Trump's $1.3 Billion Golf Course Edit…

That's not a part of the video camera angle itself.
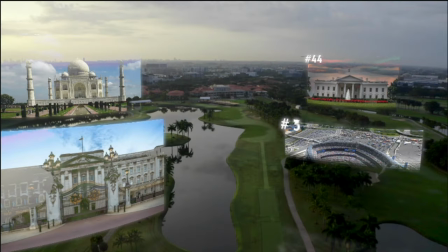15:26 If you get rid of it, you'll notice that it goes away. You don't have that flare. I kind of just want to add it to that to add some extra beauty to the shot as far as the golf course and all that kind of stuff.
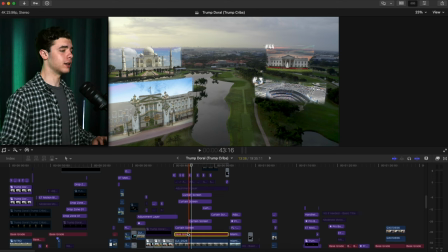15:40 And of course It's graded as well. Looks very gray, right?
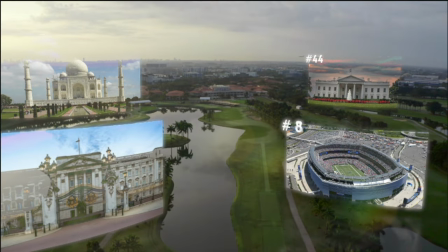15:45 And so you add the color grade plus the lens flare and the camera movement as well. And you got that and now this transition
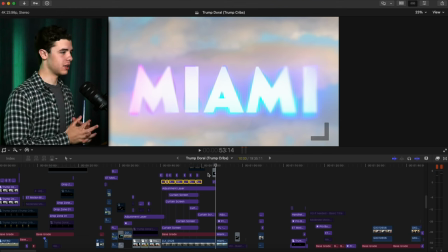15:58 took some tweaking i said it as well inside of the the editing session i had to figure this one out
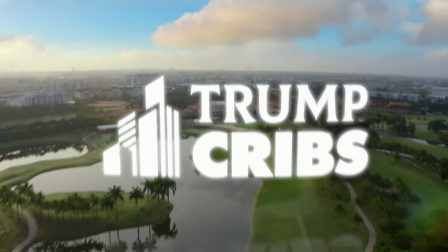16:06 it was a little bit difficult to figure out because the idea was it goes up into the sky into this shot but obviously you have
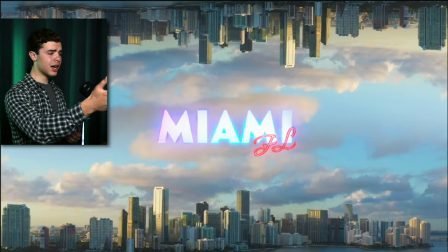16:13 the buildings on the bottom and the top so the idea was it would zoom up
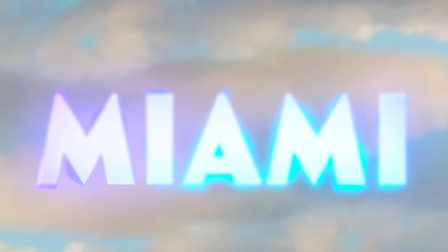16:19 into the title itself and then show that but
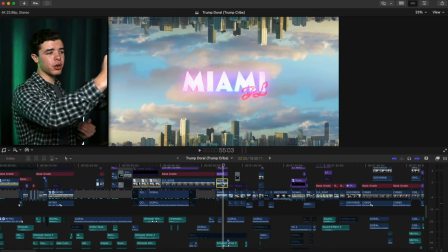16:23 here's the thing there's not that much space of sky in these shots when it comes to being able to pan up like that and so what I had to
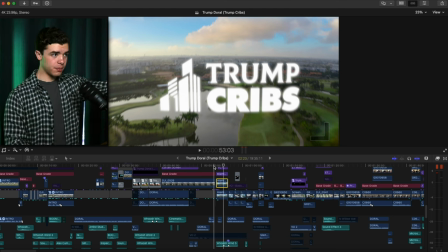16:33 do was keyframe it if you look here keyframe
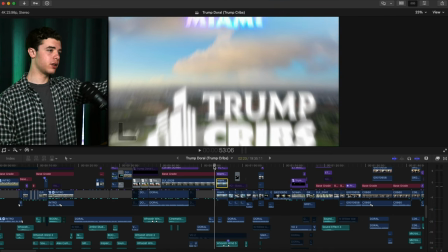16:39 it down and this is moving quick enough that you don't really notice all this but
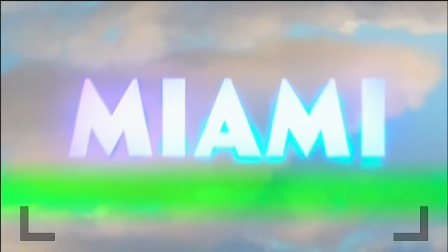16:44 as it zooms up the keyframe goes up and then is zoomed
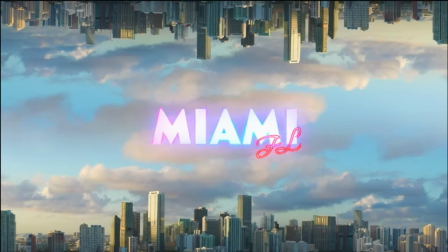16:49 in on the title and it goes back like so. All right, that was the first minute explained. Now let's move on to another section.
Mikael showed us to our rooms and if you're going to live like Trump at the Trump Doral, there's only one room you're going to be staying in.
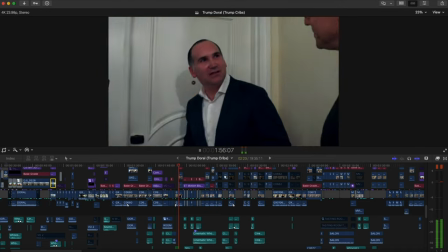17:11 So here is the presidential suite.
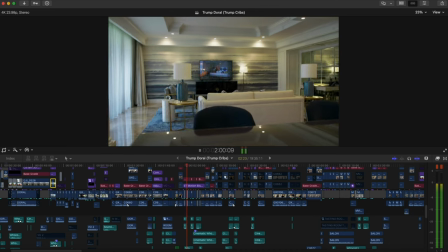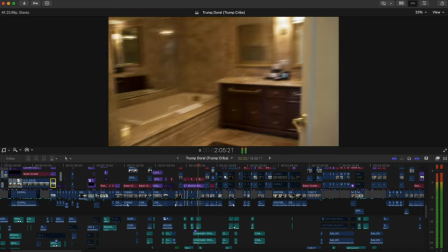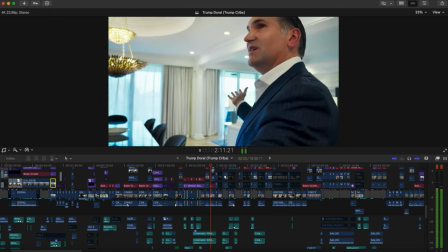17:25 We have an incredible view, obviously here a beautiful living room, very unique design.
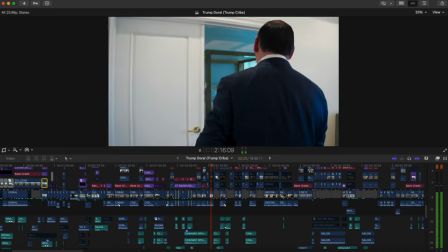17:32 You have the master bedroom.
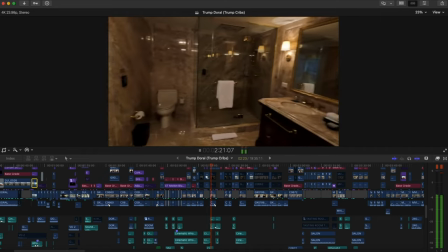17:37 We have the master bathroom.
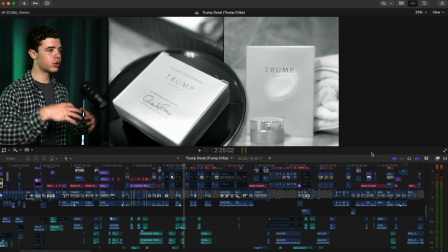17:41 Okay, so this is the first introduction to this effect, which you'll see later on throughout the rest of the project and it's just the vibe of the video that's added.
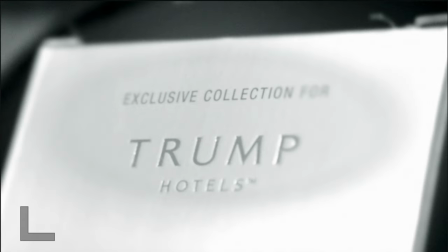17:56 You can see here the camera zoomed in on the shot and then it zooms out
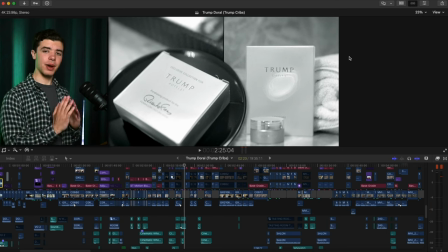18:01 showing the other side by side going over the Trump stuff
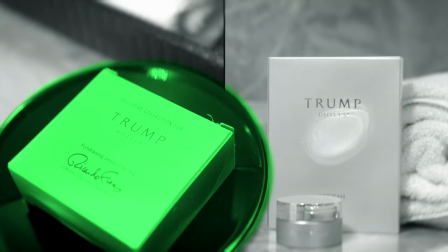18:07 and then it's also masked to be overlapped of this shot and you'll actually
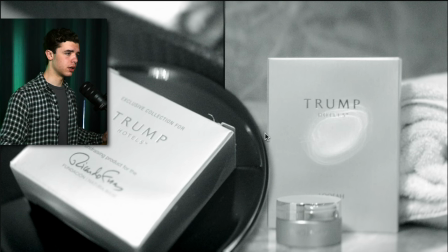18:12 see a shadow right here indicating that's above it.
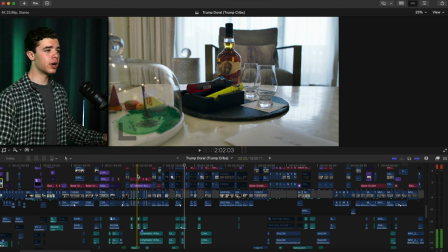18:18 And like all this stuff, it's the same effect, the boomerang type of effect that I explained earlier. There's motion blur over all of it, and that is that.
We're doing like a president at the Trump Dural.
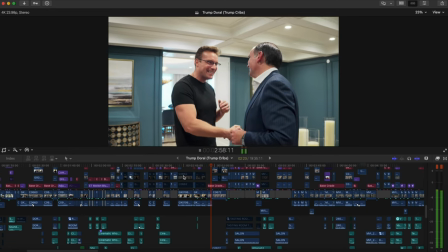18:31 Thank you, Michael. Amazing. What's next? Enjoy your stay.
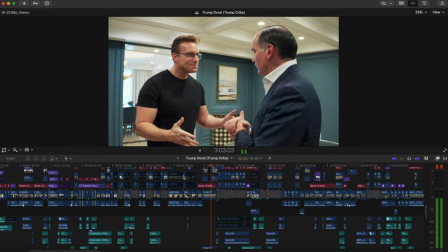18:35 First of all, relax, and then I'll see you in the Experience Salon a little bit later.
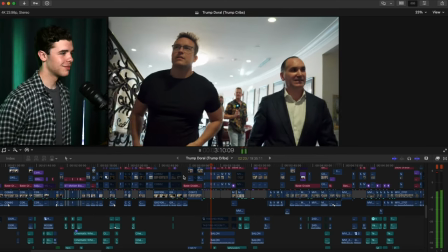18:44 Our next stop was the experience.
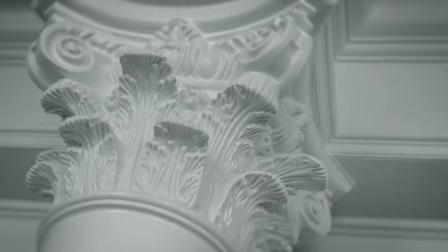18:48 Again, there was a little section there at the end transitioning into the next part with that same effect.
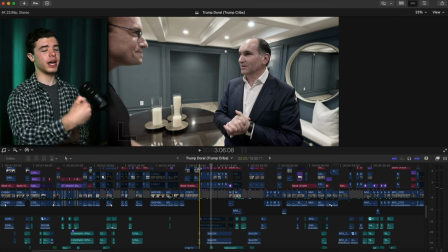18:56 And every time this effect hits, there's a projector sound behind it.
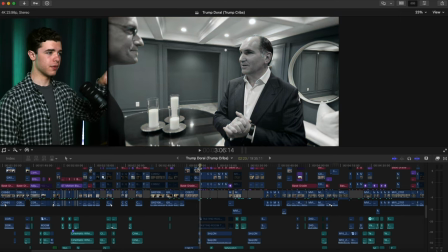19:01 It has that flickering type of, you know, look to it.
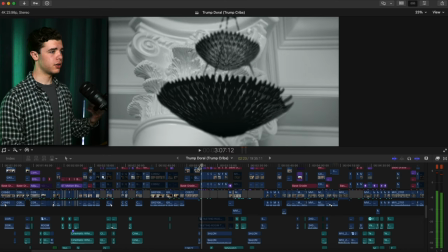19:08 It's pretty much a grade and a, obviously, the visual effects, the flicker.
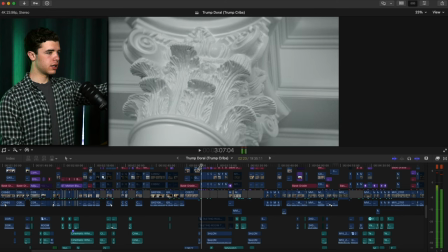19:15 And yeah, it's a kind of an adjustment layer that I put over the different parts that you see in future stuff in this video that I added.
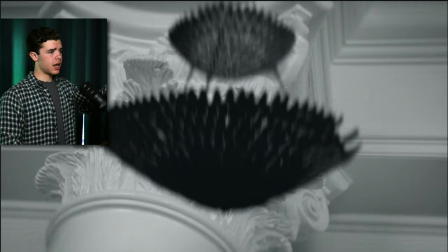19:24 And with these effects, it's rotoscoped out, right?
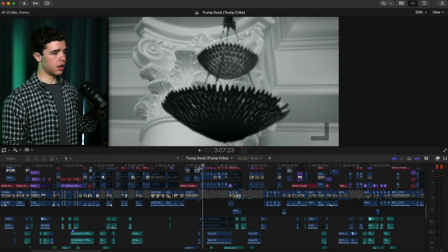19:29 And the highlights are brought way down. And then once it cuts, it's back to normal because it's the actual shot. And yeah, and there's actually a section here in this next part that I want to look over.
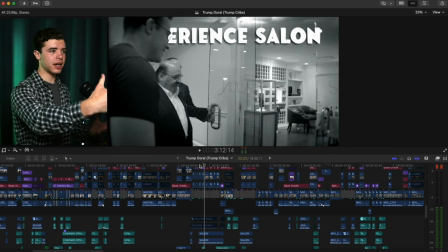19:47 Every single title sequence like this has that effect over it, and that's how it's kept up with the pace. Also you'll notice here in a second, whenever we introduce people, I added the effect over that as well. Kind of just something that I used throughout to have the same style connecting it throughout the whole video, right?
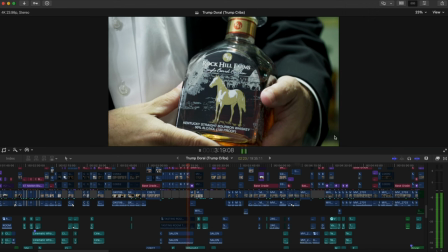20:11 Some of these bottles you can't get for any price, anywhere.
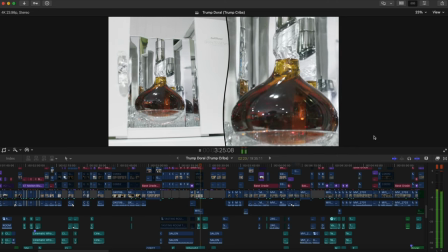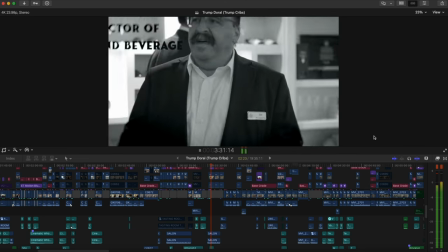20:23 We were met by Joe, food and beverage director of the Trump Doral.
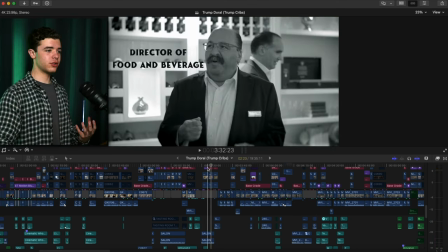20:30 Again, he introduced, like I just said, he introduced him and added a little,
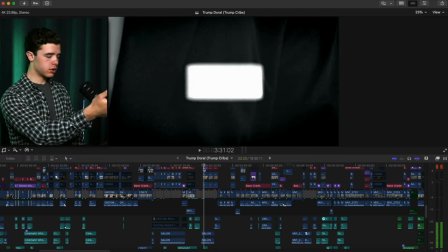20:36 his name, which is Joe, goes into the thing there, highlights.
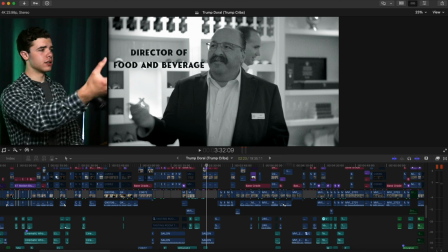20:43 And then again, his, what he does and all that.
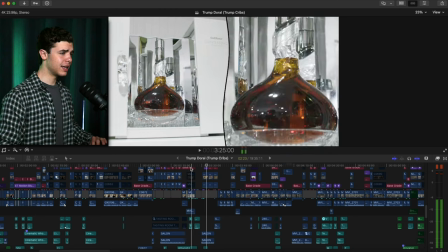20:48 And then this section I added, it's got some side-by-sides.
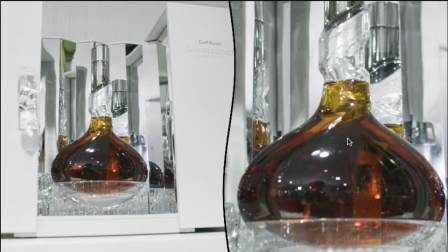20:53 It has the shot on the left and the shot on the right. It's a little bit closer and then it goes down.
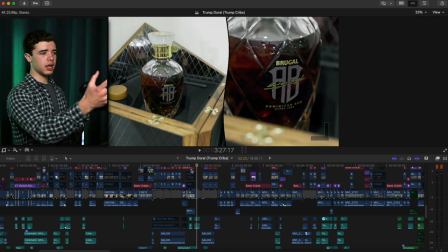20:58 It's the same style throughout this. The shot on the right is closer than the shot on the left.
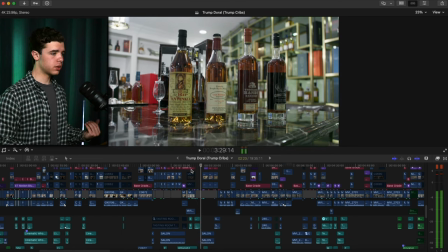21:04 A little bit more detail goes up, showing more. And then on to the video.
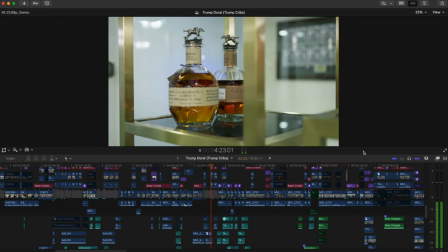21:12 And now, baby, it's time to sit back and drink some American Brown Water. Tastes like freedom.
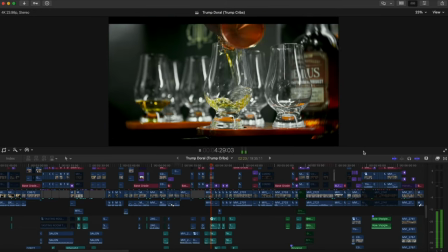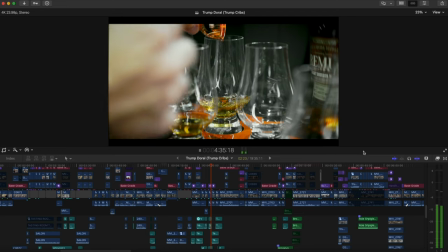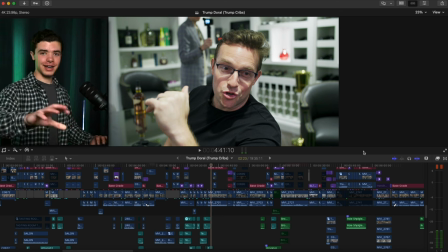21:31 I don't guys would fly to Europe.
Now you'll see I added black bars.
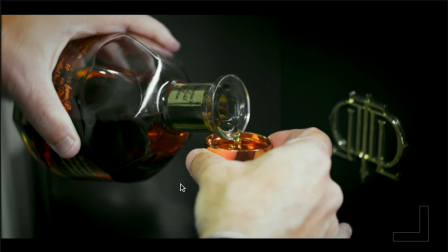21:37 Let me find a shot that can really show. I added black bars here to really give it that cinematic feel.
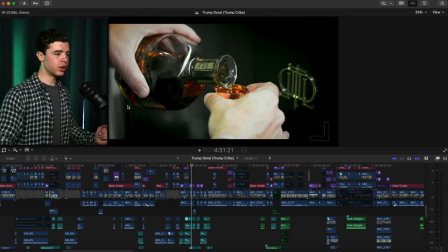21:44 And then it's got some blurred edges across the side here. And I brought down pretty much every other color besides the orange, red type, yellowish type of colors. And so it's that's just the style of color grading. I went here.
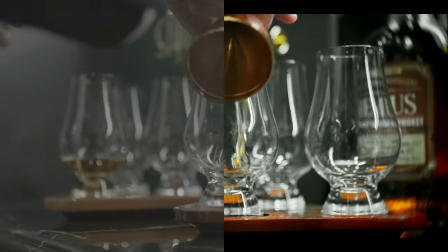22:01 I wanted to make it noticeably different from the rest of the video, right? Because it's a cinematic portion of him pouring it and obviously the sound effects are all throughout that you'll be able to hear
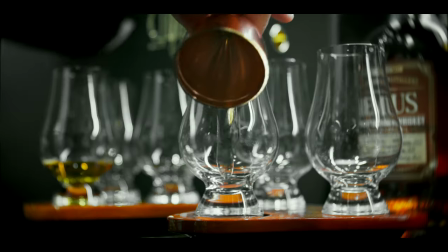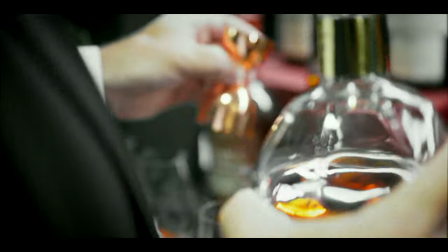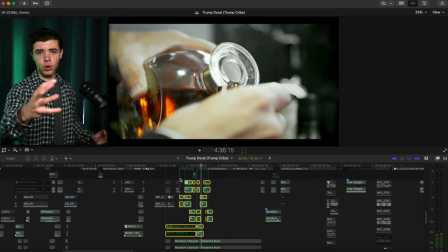22:27 Right, and those are all sound effects that uh that's not none of that is in camera all of that i had to find uh the sound effect to apply over and just line up you know whenever it hits the glass and all that stuff here it's a bit more noticeable that the yellows
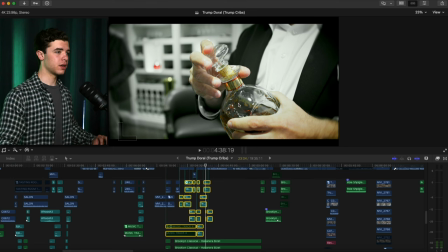22:48 and the reds all that kind of stuff is the saturation is there but everything else is really unsaturated.
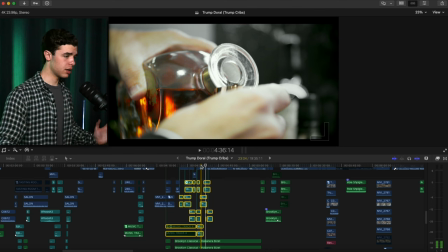22:58 And all of it's on beat, right? With the classical song.
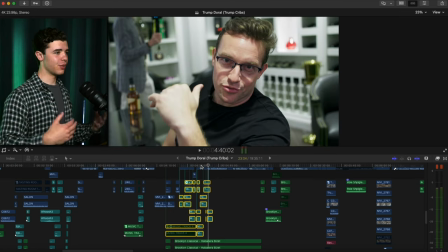23:05 Right there, it closed, went to the next scene as soon as it, it was all on beat.
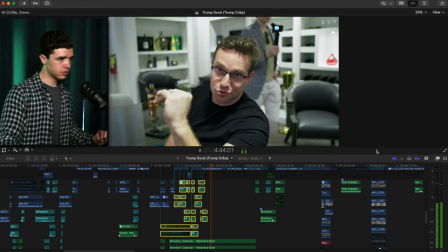23:11 Just to get planted gold because it's available in like the duty free shops, like the airports in Paris. They don't.
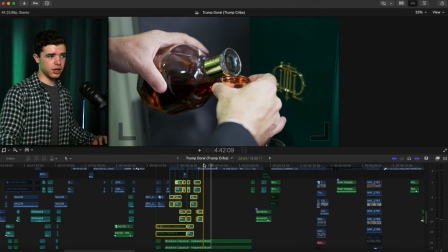23:16 Again, this. So this right here is not actually, the reason why it doesn't have the grade over it is because it's not it's a part of a different section it's not the cinematic section itself so it's b-roll over him talking and that's why it looks different in that aspect here very very rare it's
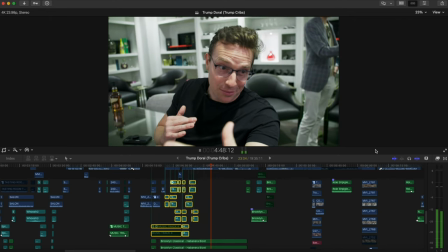23:38 unbelievably hard to get